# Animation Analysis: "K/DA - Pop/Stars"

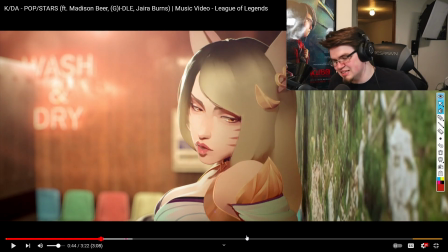8:13 But that's so natural because you wouldn't immediately lock on to anyone shooting you or looking at you.
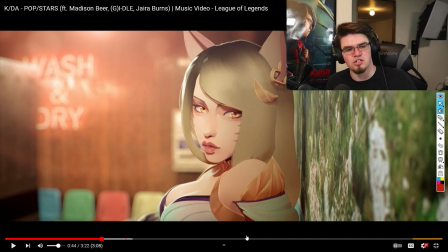8:20 You would dart and then kind of land your eyes and lock on at a point like she does here. It's this sort of like eye direction that I love to see when people lead with the eyes.
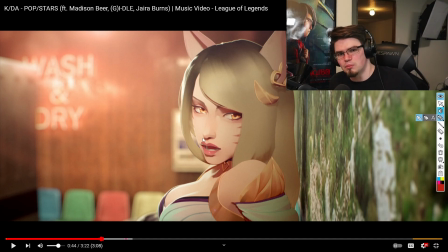8:30 I mentioned that in a prior video too. Leading a direction with the eyes, having the eyes go before the head, and having that physical body motion follow the eyes is a very, very common thing that everybody does, but nobody really thinks about.
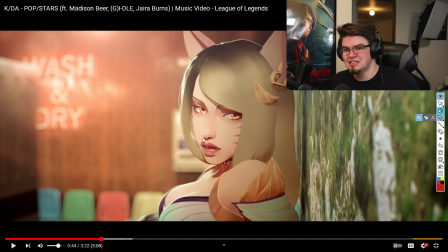8:44 So when they think about it for animation and they spend that extra couple of minutes to get that nailed down, it always makes everything feel more real.
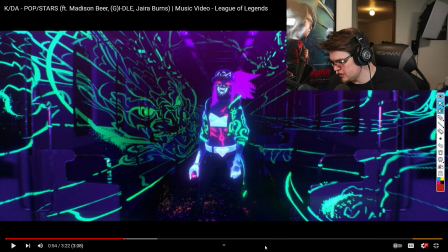8:51 I always thought that this was cool too. This isn't something that I'm going to focus on too much about, but I love this dragon and how it's on every single separate individual thing.
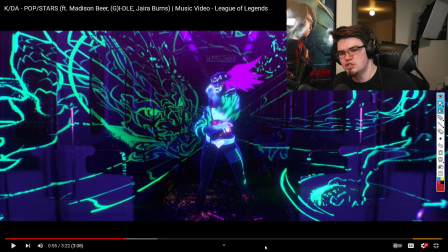9:00 They basically just projected it onto this shot and then let it line up.
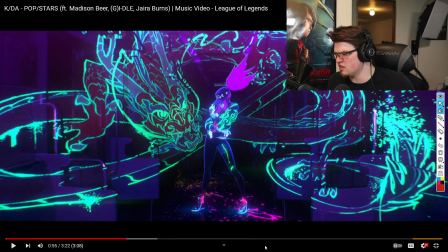9:06 And that's something that even video games have done for like special things. Arkham Asylum, I believe, did this for some of the Riddler stuff.
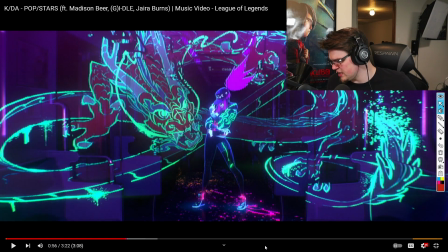9:15 It's a very interesting thing to do,
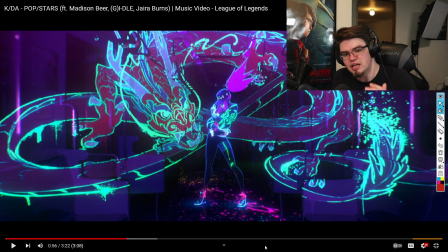9:17 to line up patterns and parallels and make them into a specific item or design.
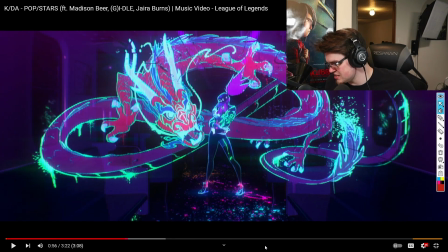9:24 But I love it when they do it. And this one's just super neat because they transition from that thin outline into a full color. So it's just a really nice transition into this next shot here that we see has just the dragon fade into the background,
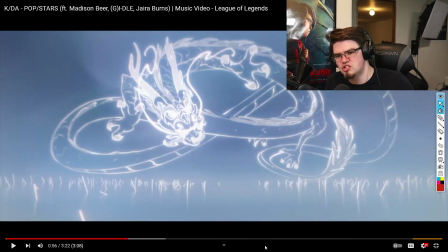9:39 nothing really more about it, but it was such a smooth transition to have. They didn't have to make any other movements, no other cuts.
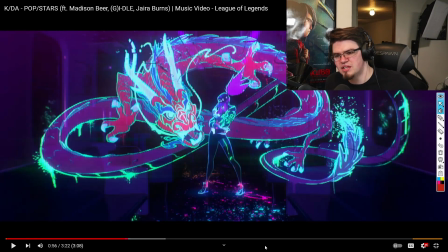9:45 You forget that she's there because you're following with this match cut and the dragon.
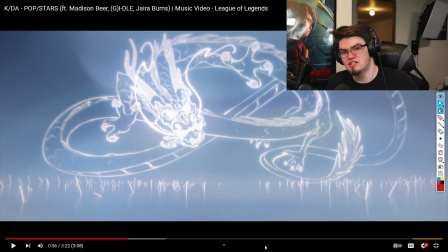9:50 Just like I mentioned earlier, match cuts seem to be used a lot in this video, probably because they're extremely easy to match to beats.
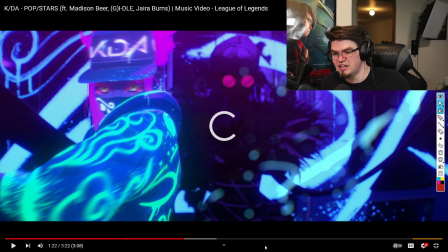9:58 This sequence, I have a lot to talk about, even though I feel like a lot of people have talked about it.
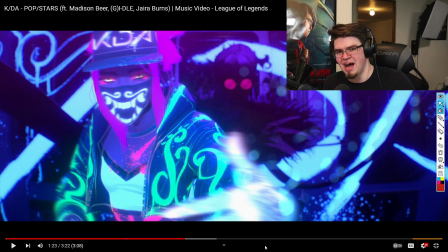10:03 Of course, the mask, trying to even loosely match the lip syncing, is a super clever visual idea.
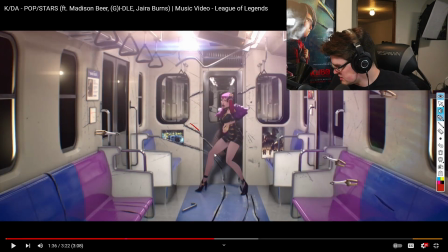10:10 I love that in shots like this too, they're starting to show more details about these scrapes that are constantly appearing as the camera goes back, and these kunai that are just kind of sticking out everywhere like they just had a major battle in this.
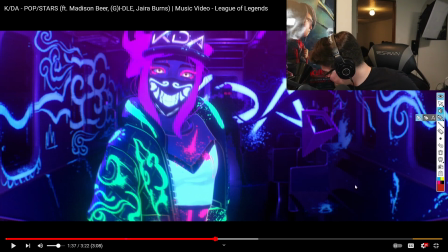10:23 But this shot here being completely free of those. They don't exist. There's no kunai on the walls. Like, those little texture details, those characters to the background, make everything subconsciously tie together.
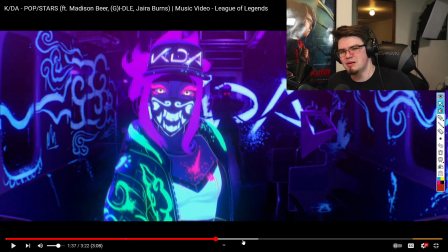10:36 Like, are we talking about a two sides of the same coin kind of vibe here, because one of them is torn up, ripped to shreds, and the other isn't?
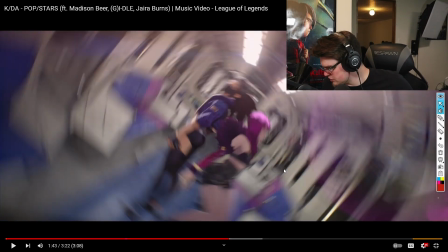10:45 It's more just vandalized with graffiti. Here we have another really cool transition that's just like a fast whirl transition, just a speed blur,
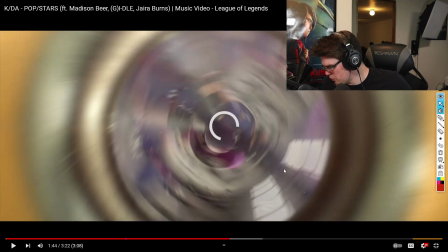10:53 but it whirls out to the washing machine, which is a simple one to make, but is super cool.
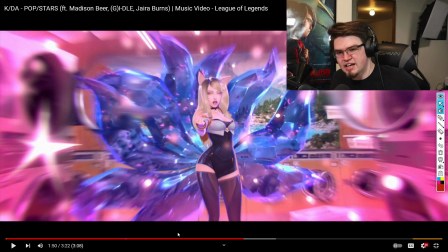11:00 And of course, it then reveals Thigh Gap McGee. And Thigh Gap McGee here has her own little cool thing that she does with her snap of the fingers.
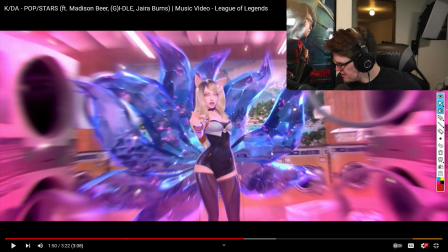11:08 She actually distorts the universe. I love how she makes this background warp, whereas she stays the same.
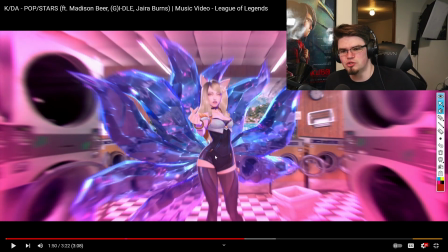11:16 This is kind of a similar idea to the dolly zoom that I had mentioned a few videos ago.
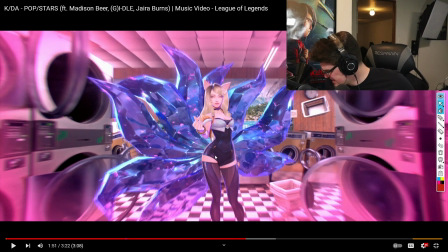11:23 It's just a really cool, like, perspective warp thing that just makes everything go, it just makes you lunge a little bit.
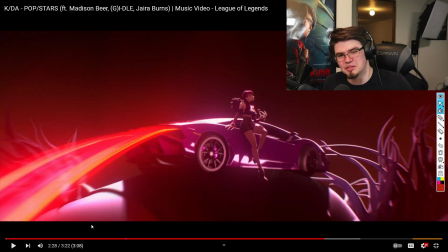11:31 This is another part that I feel like just really doesn't get much attention here. This is probably one of the last points I'm going to mention. But this little light trail that you see coming off the end here, I want you to watch, if you have never before seen where that's going, and see what it's following.
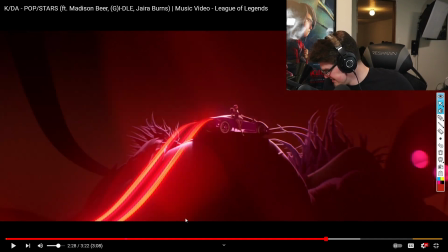11:48 Because it is following the line of the thigh and leg.
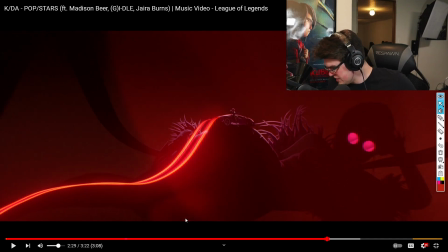11:55 Like, she had just ridden up this character model. I always thought it was cool to have those lines following the character's silhouette, because it is such an important thing to have a silhouette visible,
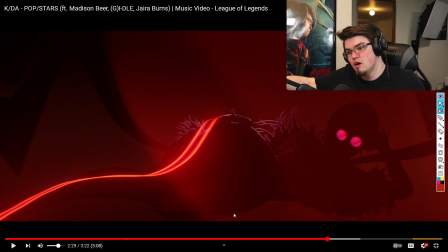12:05 and having it visible like this keeps it visible for longer and farther as the camera pans back away from it. And yeah, that's more or less it. That's about all I had to say about that one. There's plenty more I could talk about, but I don't want to overstate too many things.